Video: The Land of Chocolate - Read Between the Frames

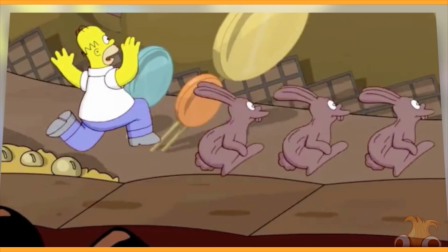The whole body en masse could easily have been shifted from place to place, but it looks like maybe it was shifted in the roughs and then re-inked frame by frame?
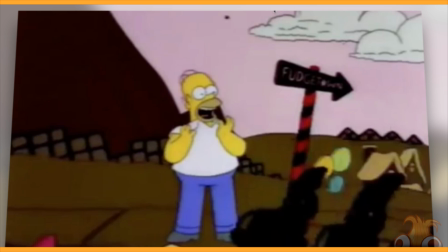That seems like a weird choice. Anyway, the next scene is the chocolate rain. I'm not making that joke.
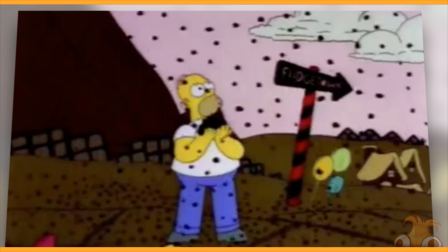This is just kind of a weird moment because the modern version, it doesn't really rain.
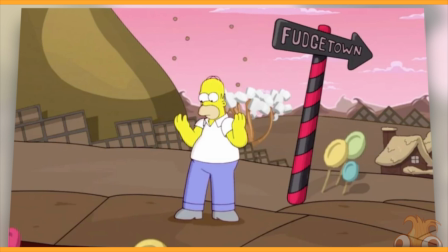There are a total of 6 particles coming from the top. I'm not sure why this is. Like, if you haven't seen the original episode, you probably wouldn't even be able to tell that this is rain, because those 6 particles deliver straight into his hands.
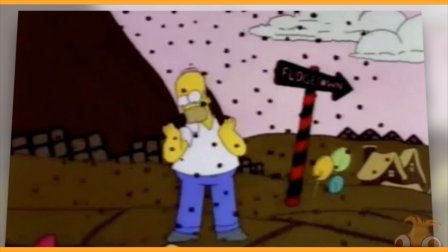The very next shot, he's already holding a huge handful of them. Again, the original has the piles building up in both hands independently, collects them all together.
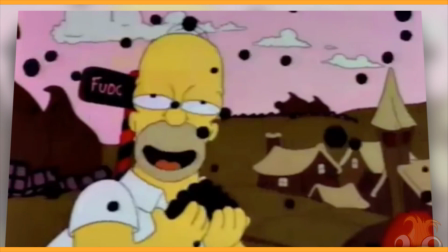We spent plenty of time, and it is still raining well into the next shot.
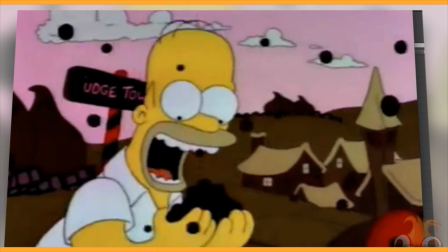I'd also like to bring your attention to this little whip here as he goes to gaze upon the chocolate before him.
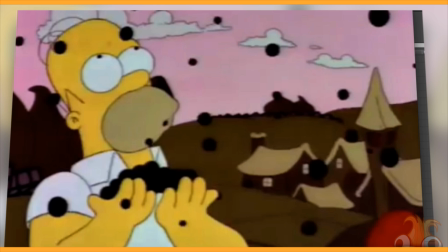It's a great subtle extra movement that really emphasizes his excitement,
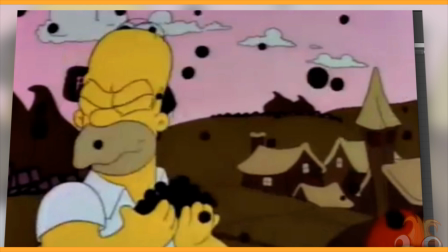and is comprised of a single in-between leading into a slightly backwards facing face with a contorted look, one more in-between leading back straight into his excited face.
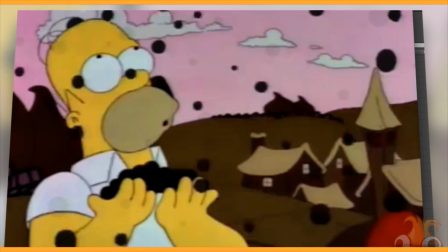Watch it again in real time, and you see just how much it adds to his excitement.
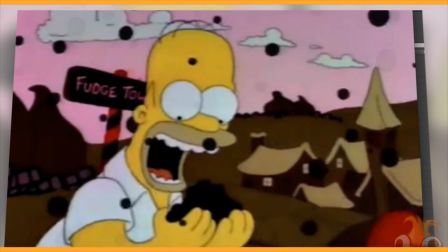It didn't take much to do, literally just 3 drawings, but that's all you need to add that extra emotion,
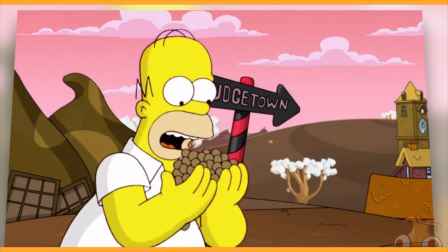which, as you can see, is lacking in the modern version as he just moves straight into looking at the chocolate. The result is something a lot more stale. We're left simply with, what is an animation versus something that appears alive and excited.
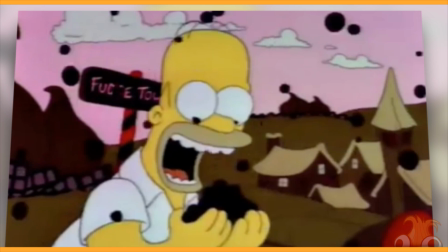And of course, this brings me into the next movement of him having a good chow down on the chocolate.
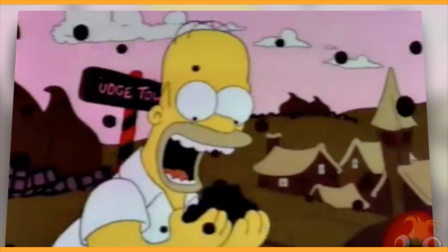Look how intense these expressions are. The wideness of his mouth, the largeness of his eyes, and of course when he shoves it into his huge gob.
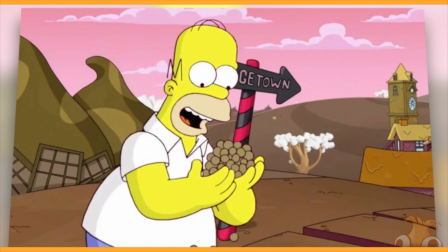Look at that. Meanwhile, unfortunately, The happiness of Homer's face is no more than what the style will allow.
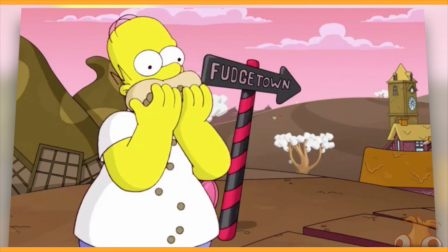Well, credit where it's due, when he does shove it into his face, the mouth does contort outwards quite a lot, but it really can't compare with just how far it got pushed before. I would like to compliment though the crispness, how clean Modern Simpsons looks. Notice the two-tone shading that I mentioned before that exists throughout this entire version of the scene.
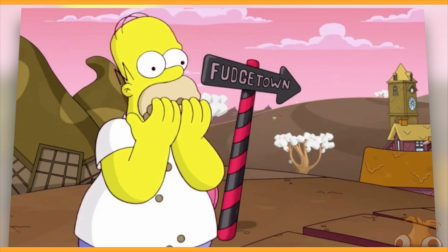It seems unlikely that you'd get any technical animation error. Oh.
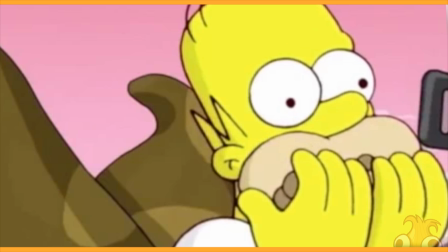Well, there's a paint bucket error there. Okay, well I don't really want to penalize that.
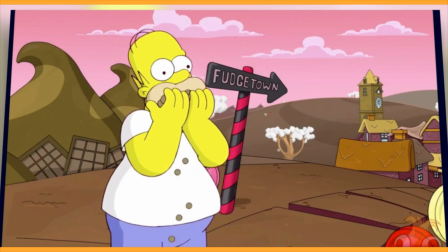I think every production has those from time to time. And wait, hang on, what is that in the corner? Okay, so there's these two frames here, yeah, of the paint bucket being used inside the hair, but immediately the frame after that is a single frame of something in the corner.
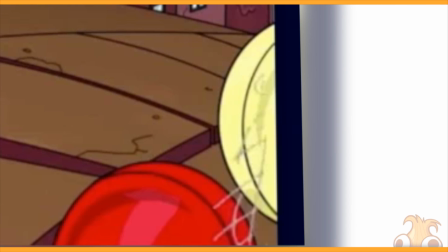Computer, enhance. I think that it looks like, is that a timing chart?
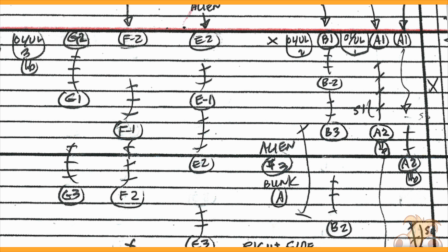I think that's a timing chart. That's a timing chart, isn't it? That is a timing chart.
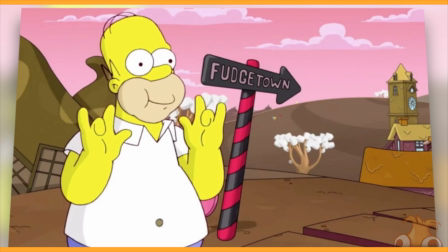Whoops. When he finishes chowing down, we get a really good example of how tasty you can make this world. And another fine example of how this place goes from just
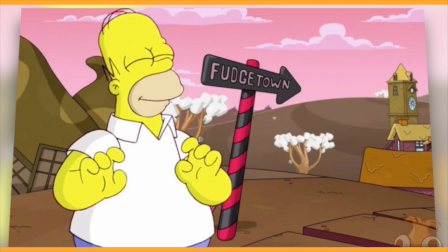being an animation of Homer in a land of chocolate to being a place that you want to go there. Not because of a drawing like this where he's sitting all happy that he's just eaten it, but because of a drawing like this.
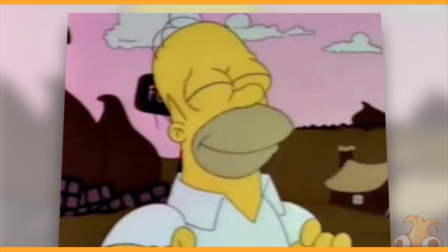That is the face of satisfaction. Also, before we move on the chew section again,
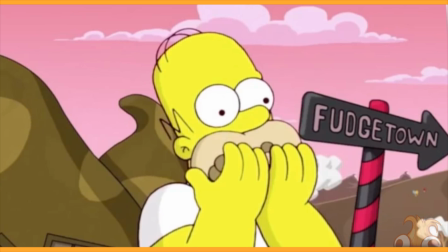right when the fill and timing chart thing is happening, but have a look at the chewing motion.
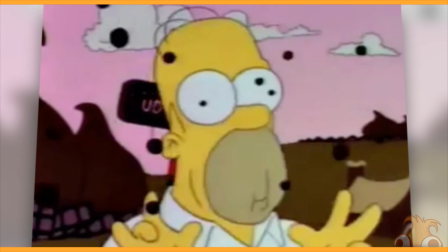It's, you know, going in, out, in, out. Meanwhile, as I'm sure you're seeing now just how exaggerated the head is, the chew is going up and down in a very...
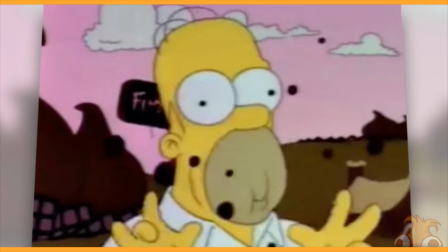Yeah, I don't think I need to explain that on anymore. Moving on is the skip.
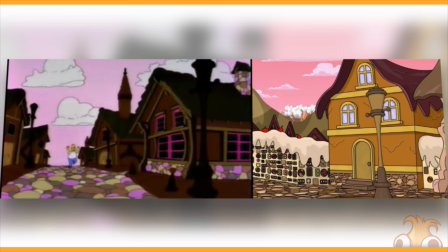The skip is a great moment because, again, it really shows just how much of a great time he's having in this world. It's the kind of animation that you typically won't see in Modern Simpsons too often,
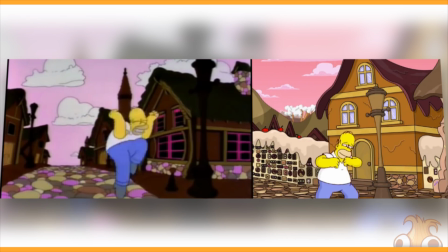but they're obligated to do it here because it's recreating a classic moment.
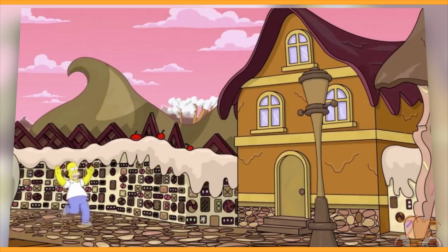I'm going to give a free pass to this first movement. You can see it's a looping walk.